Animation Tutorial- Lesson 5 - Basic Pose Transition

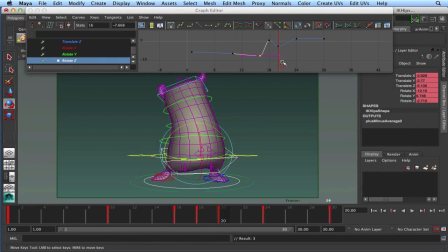(46:03)
Okay, so 18 looks a bit odd. I'll take that guy up there. That's what happened there. And then scoot back up.
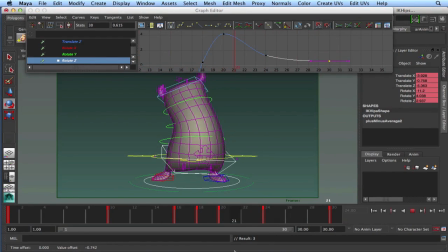So you can see how I'm just going piece by piece and now really moving. This is what we would call straight ahead, where I'm just going through here and I'm looking and I'm analyzing the poses.
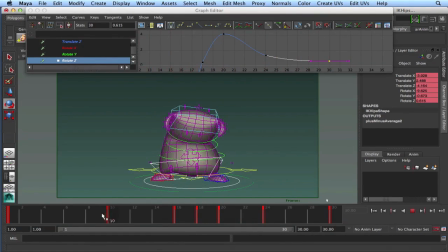(46:38)
I'm trying not to offset anything too much. I've already offset a little bit, but I'm trying to see what I can do with straight ahead. Now, here's something that I'd like to try that would be interesting. With the hip controller selected,
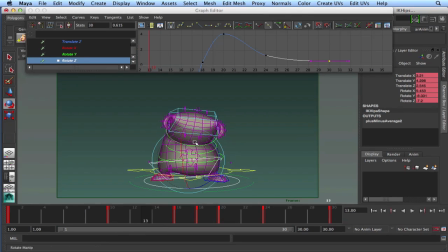(46:54)
that's where I'd like to go in here, and it might be a bit complicated, and just play with that hip controller a little bit. Like, what if he went the other way and then came up? Like, boop, boop, before he went down. Probably looked too bouncy. Yep. Looks like it's moving on its own.
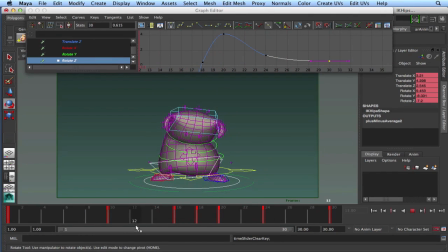But what we could do, possibly,
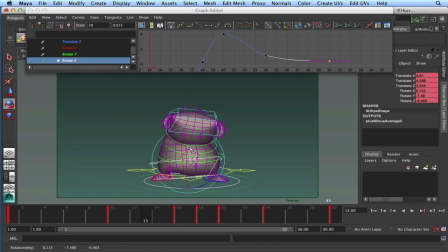(47:25)
try to offset that one back again. Feels like we could get a little drag, or perhaps we get the drag out of this one. We haven't really been using this guy. What if the drag goes this way? Does it give us a little bit of drag?
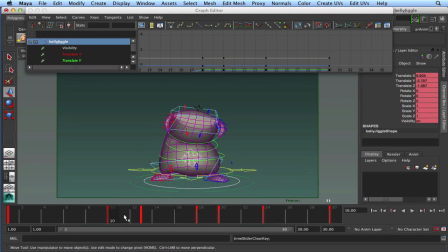(47:42)
And then we'll delete 16 so that drags a little, takes a bit more time coming up. So we can have some fun with that guy as well.
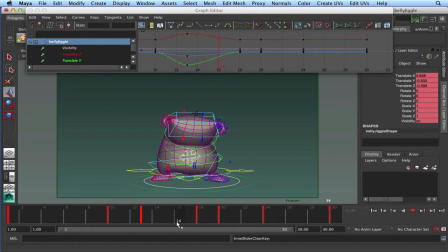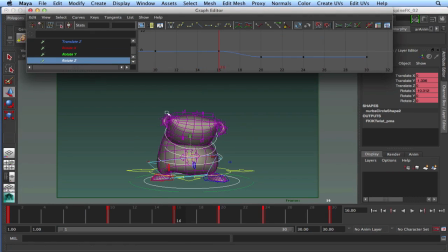(48:16)
I'm looking at the head here, and I'm just really interested to see, as he starts to come forward, I would like to see a little bit more lean this way, so we get some more drag through there.
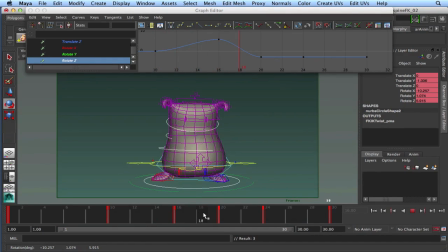And then I want to look at this one. Actually, both these two on frame 18.
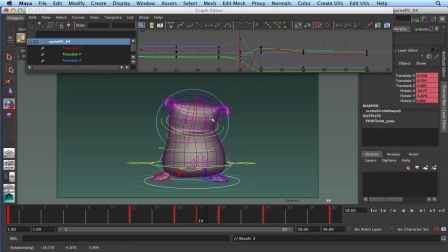(48:49)
All right, I have a key there, and see if I can adjust that so I get even more drag through there.
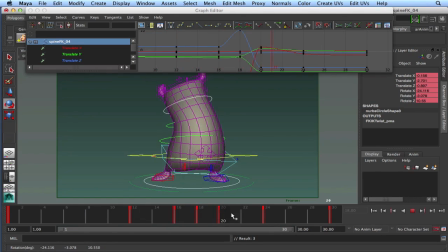(49:09)
Still just using the keys I got, the frames I have, or the key poses I have. Let's go into the scapula. Let's keep it in a little bit.
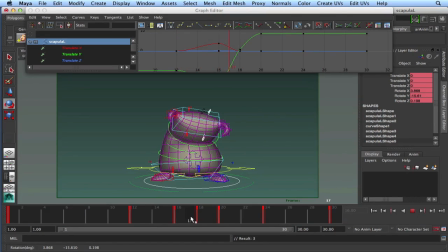Even here, let's keep it in a little bit.
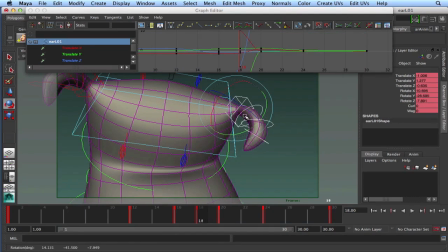(49:34)
And then we can go into this and get a bit of drag through here, so these things are reacting. Each of these ears are reacting a little bit differently from one another.
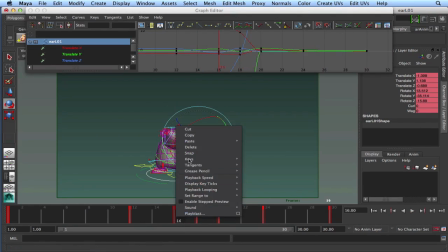(49:49)
I'm going to delete 16. And then what I could do, oh wait, I didn't delete 16 on everything.
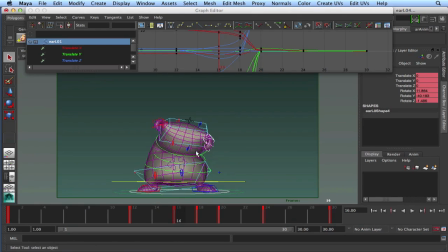(50:10)
I'm deleting this pose on 16.